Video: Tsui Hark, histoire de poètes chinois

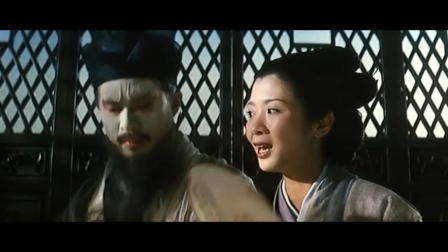Si Choyark ne répond ni à la rigueur morale ou spirituelle, ni aux institutions sociales et politiques, c'est pour mettre en scène la transcendance des passions.
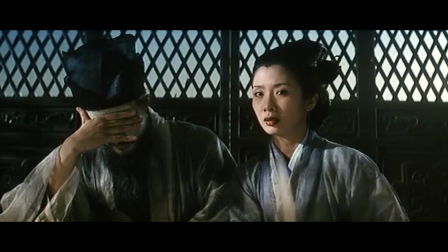C'est le débordement du désir qui unit le corps à l'esprit, qui confond justement le matériel et le spirituel, le réel et le rêve, qui intéresse le cinéaste.
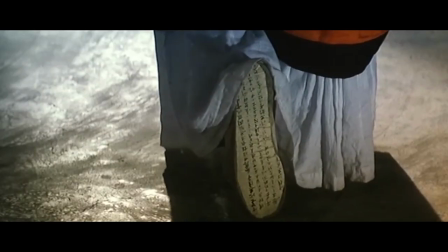Avant de boucler la boucle avec un remake animé d'Histoire de fantômes chinois en
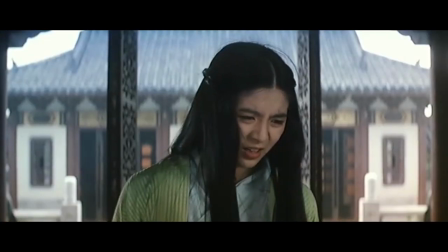1997, Choyark se frotte à un monument en adaptant la légende des amants papillons en 1994.
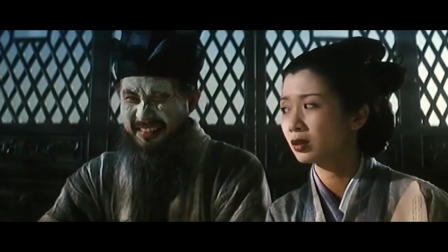Les amours de Lon Chang-pak et Cho Ying-toi, datés du 9e siècle, constituent rien de moins que le Roméo et Juliette chinois.
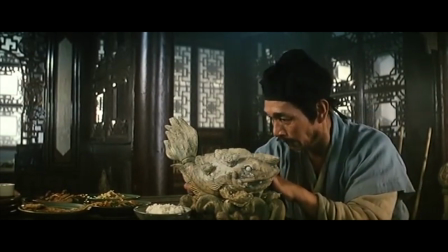The Lovers est sans doute la plus équilibrée des relectures de contes traditionnels de Choyark, malgré l'angle une nouvelle fois provocateur choisi.
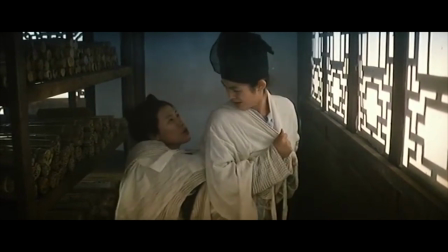L'élément déclencheur du récit vient d'un travestissement.
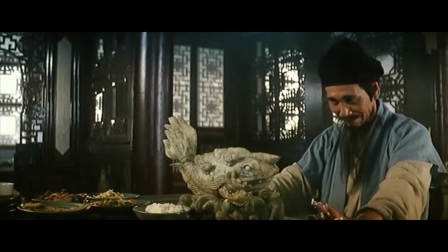Cho Ying-toi étant contrainte de se déguiser en garçon pour intégrer l'école de futurs lettrés, alors encore interdite aux femmes.
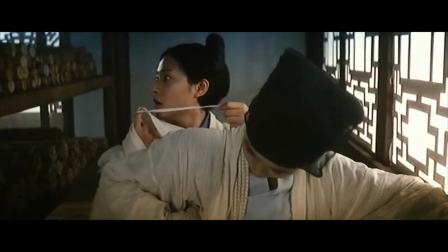Le récit classique évitait d'aborder frontalement l'aspect tendancieux bien présent, puisque Lun Changpak se découvre une attirance pour la jeune fille sans connaître son sexe réel.
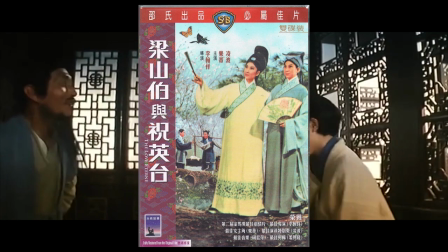The Love Externe de Li Yanxiang, sorti en 1963, et version filmée du conte la plus connue jusque-là, abordait déjà involontairement cette ambiguïté.
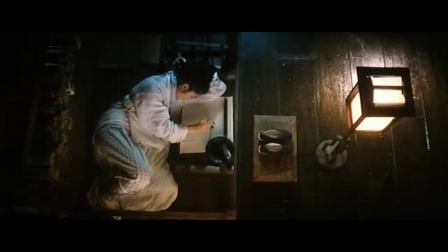Dans la grande tradition du cinéma classique cantonais d'alors, les stars féminines étaient privilégiées.
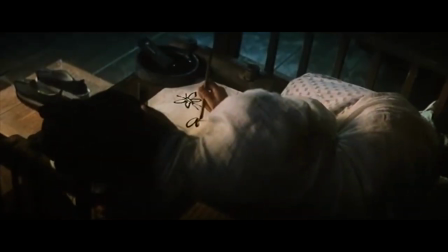Les rôles des amants papillons étaient joués par deux femmes, dans la tradition de l'opéra de Pékin,
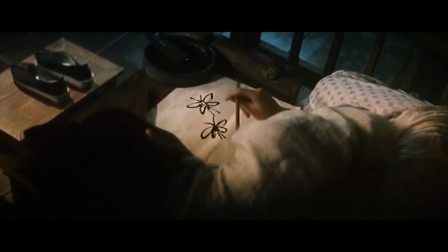ornant le film d'élan saphique inattendu, surtout par la présence de Betty Lottie, considérée comme la beauté chinoise classique.
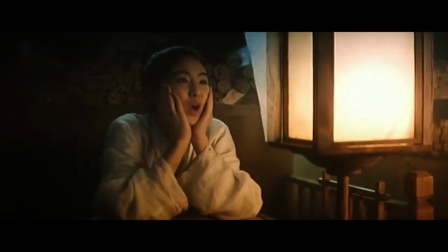Si l'homosexualité féminine est tolérée à l'écran, car titillant les fantasmes hétéros, il en va tout autrement pour son versant masculin, véritable tabou chez le public cantonais.
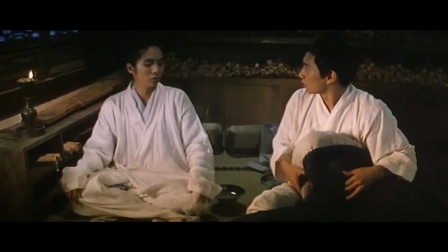Alors que Wong Kar-wai à la même période transgresse l'interdit avec son Happy Together, Choyark s'engouffre dans la facette trouble du conte pour l'accommoder à sa mesure.
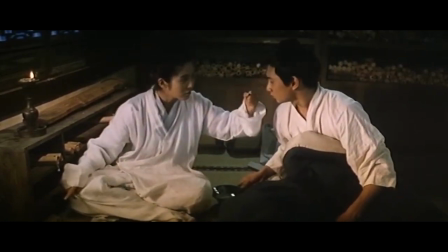Bien qu'il soit accoutumé aux personnages androgynes, comme l'invincible Asia, joué par Ling Chanxia dans Swordsman 2,
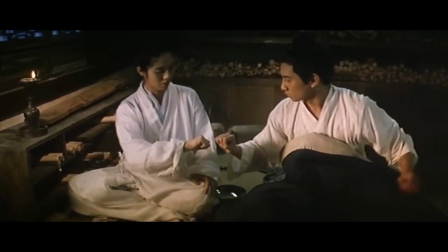il s'était montré peu à l'aise avec le thème jusqu'ici, comme le montrait la troupe de théâtre masculine très caricaturale de Pékin Opéra Blues.
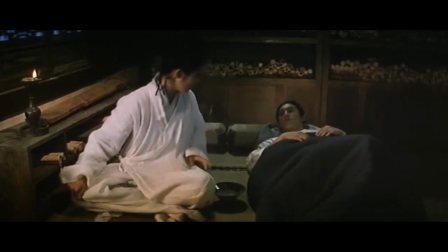The Lovers n'est pas totalement dépourvu de ce genre d'éléments discutables, mais Choyark fait preuve d'une subtilité et d'un aplomb étonnant,
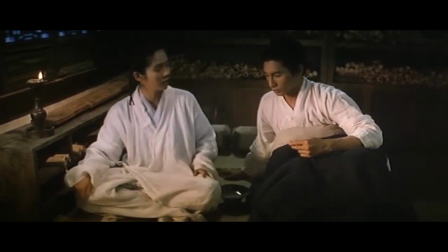en faisant céder Lun Changpak à sa passion pour Chung Ying-toi avant même de connaître son identité féminine.
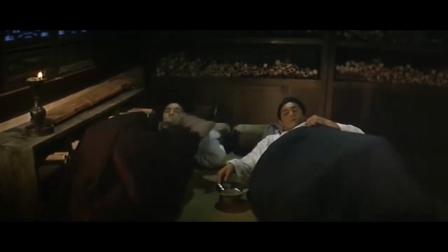Un beau tour de force qui malmène la légende tout en la faisant retomber dans sa veine classique connue de tous.
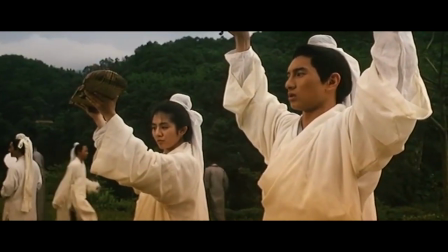Choyark respecte ainsi la trame originale, tout en maintenant constamment ce double niveau de lecture.
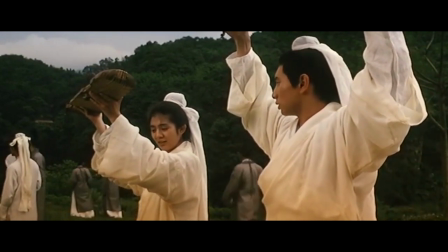Les deux jeunes acteurs, Charlie Young et Nicky Wu, trouvent là les rôles de leur vie,
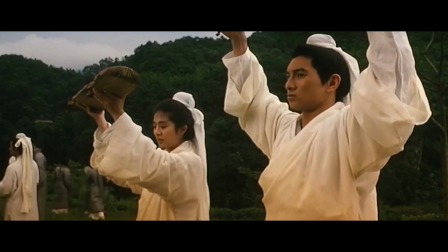touchants et drôles à la fois dans l'amitié puis l'amour les unissant progressivement. La
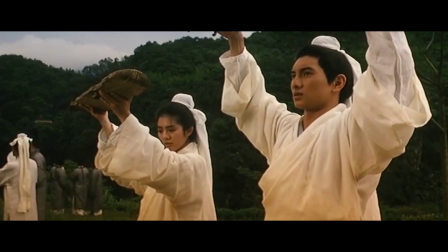première partie dans l'école dévoile de purs moments de charme et d'émotion à travers l'entraide mutuelle de Long Cheng Pak et Chung Ying Toy.
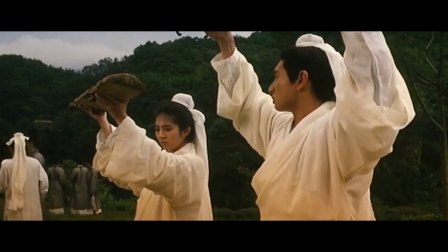Thierry Arc distille ses thèmes sociaux, par exemple l'étudiant pauvre devant travailler pour payer ses études,
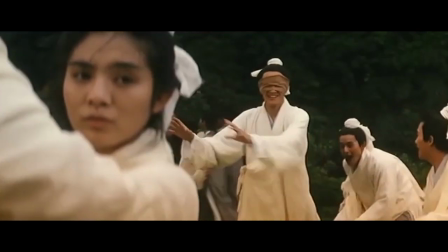et ses penchants féministes, avec sa volonté d'émancipation face au carcan de la toute-puissance masculine, incarnée par le père tyrannique.
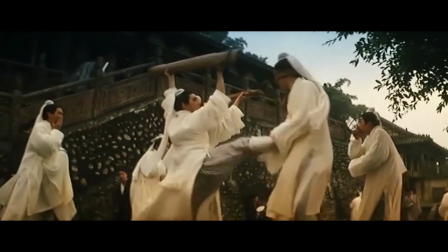L'univers bariolé de Greensnake laisse place à une reproduction idéalisée et magnifiée des décors studios de la Shaw Brothers.
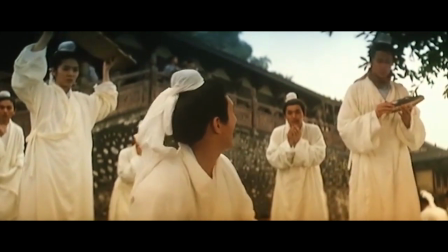Choi Ark, en cinéphile averti, s'inspirant visuellement du film de Li Yanxiang.
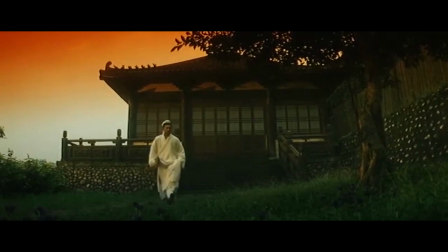Toute la quête filmique, thématique et émotionnelle de Choi Ark à travers le conte chinois est atteinte lors d'une séquence clé de The Lovers. Chung Ying Toy, puni par un professeur, est contrainte de porter sa lyre les bras levés jusqu'au coucher du soleil.
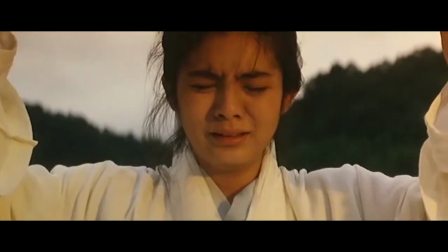Ses forces l'abandonnent quand Le Chang Pak empoigne son instrument pour lui jouer une douce mélodie afin de la soutenir. Cette chanson n'est autre que le thème de l'opéra de 1958,
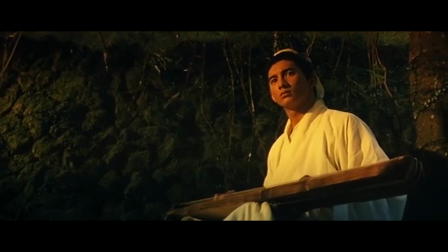inspiré des Amants Papillons, un des thèmes musicaux les plus connus en Chine.
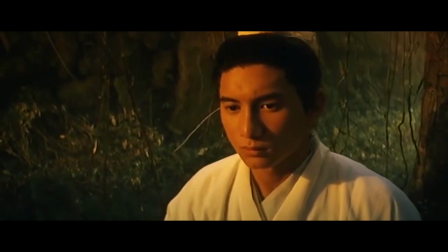Par la sublime réorchestration de James Wong, la fusion entre passé et présent, tradition et modernité est réalisée.
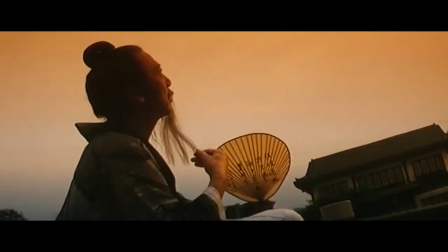Au début du film, Lung Chang Pak est accusé par un professeur de manquer de grâce dans son jeu, car il n'est jamais tombé amoureux.
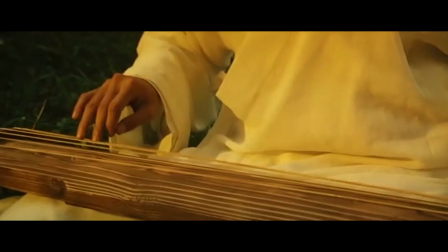Cette fois, ses sentiments s'élèvent au firmament des notes magiques qu'égrène son instrument,
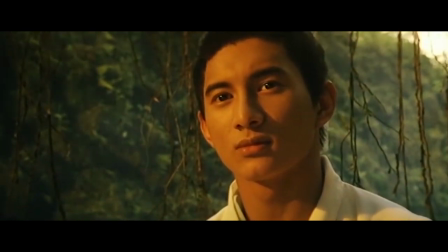ravivant les forces de Chung Ying Toy, alors qu'un montage alterné illustre la fusion s'opérant entre eux.